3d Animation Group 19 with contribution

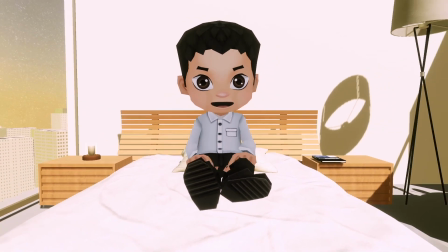(1:22) Is this a dream?
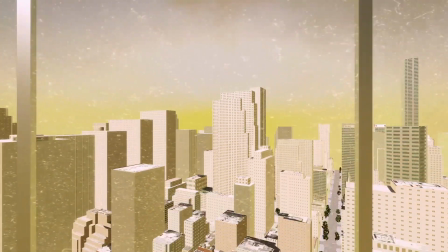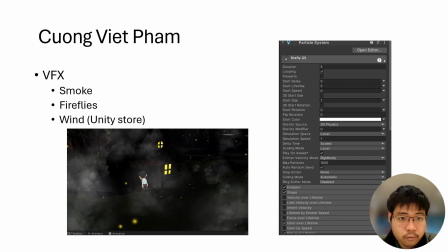(1:33)
My name is Kung, and I'm in charge of VFX and some animation. After Patrick have done his animation, I go back to some of it and change it so that it's match
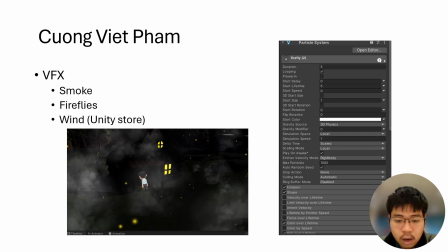(1:48)
to it display the character feeling. And well, because I write the script, so I understand it the most. So basically, for the VFX, I done the smoke, the firefly, and the wind. The idea is to display the character inner feeling.
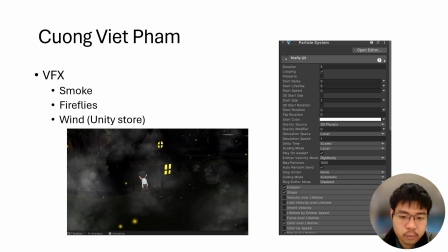(2:04)
The smoke is this have transparency using color over time, and is to feel to make the world seem dreamy. And also for the firefly, I add a color over time, noise,
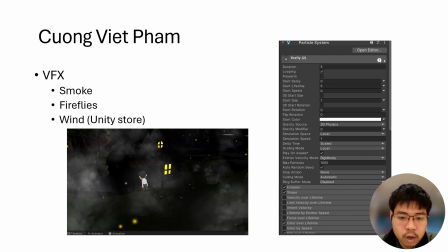(2:20)
and size over time, so that it appear large, and it is disappear over time, and it's light up so that also so that the screen can feel dreamy. And yeah, the wind also, I tried to do the wind, but after a few try it doesn't have the effect that I wanted,
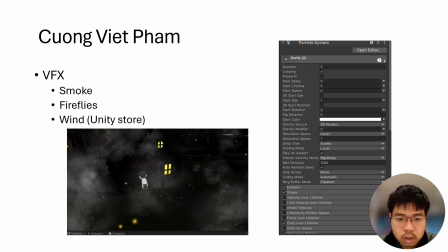(2:40)
so I download Unity Storm from Unity Storm and apply it to the screen. Basically, yeah, almost every other fabric that I use I created myself.
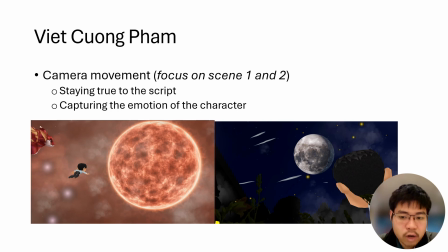(2:57)
And for the camera movement, as I said before, I try to capture a feeling with my camera movement, animation, and VFX. Everything is to display the character feeling. The smoke and the illusionary of the firefly is to display this world is not real.
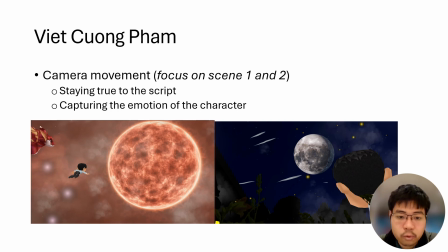(3:17)
It's kind of in the deep dream. For example, as that's the reason why the smoke is appear in both scene number 1, 2, 3, and 4 until scene number 5. The character wake up. It doesn't have any smoke because it's actual real world. And also for the every other scene.
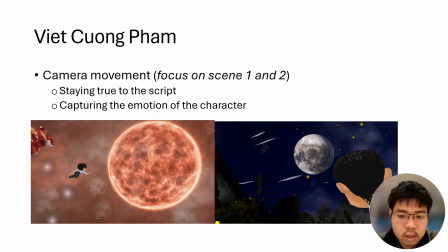(3:35)
The scene number 5 is the only scene that doesn't have any VFX because it's a real world. Scene number 1 and 2, I want to capture a feeling of man returning home tired but not defeated.
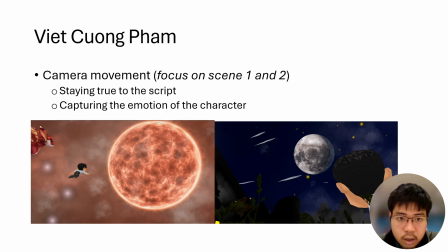(3:49)
So I try to slow down the movement speed of the character. I place them on the camera to display the walking so that is yeah basically is he's returning home calm, tired, and want to sleep but not defeated.
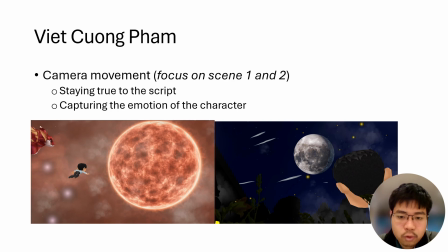(4:07)
And as the smoke appear in one of the scene, it's feel illusionary, it's feel dreamy because it's is part of the dream. And on the scene number 3 and 4, you can see the man flying, dancing because like it's basically the man freedom
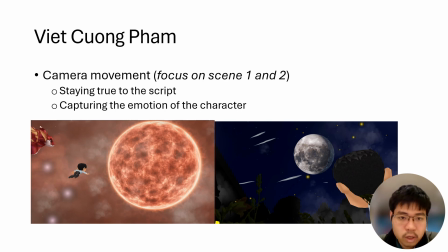(4:24)
is doing a lot of things in the man feel freedom in his dream. The man feel free, the man can do anything in his dream basically. Thank you.
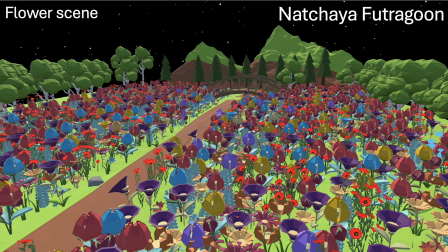(4:35)
Hello, my name is Nataya. I want to present about my contribution to this project. First, I create the first scene, the flower scene, using assets from Asset Store and arrange it. However, as our group changed to work in the universal pipeline,
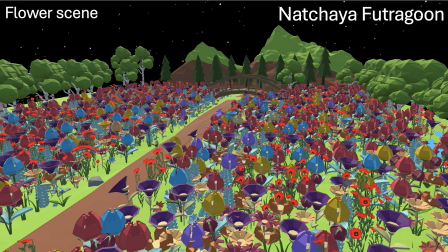(4:53)
so we couldn't use this scene, and then we decided to cut this scene out and make another one.
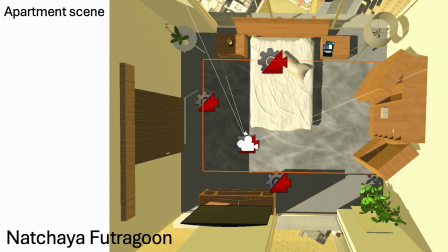(5:01)
I created this apartment scene with objects from Unity Asset Store.
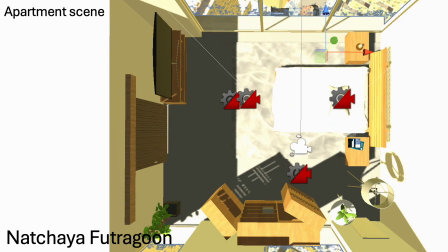(5:05)
I rearranged the room once as we want a man to wake up and see the outside view from the bed.
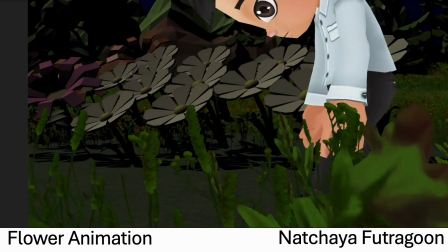(5:16)
After we create new scene, I create flower animation for each flower type and try to arrange it like this.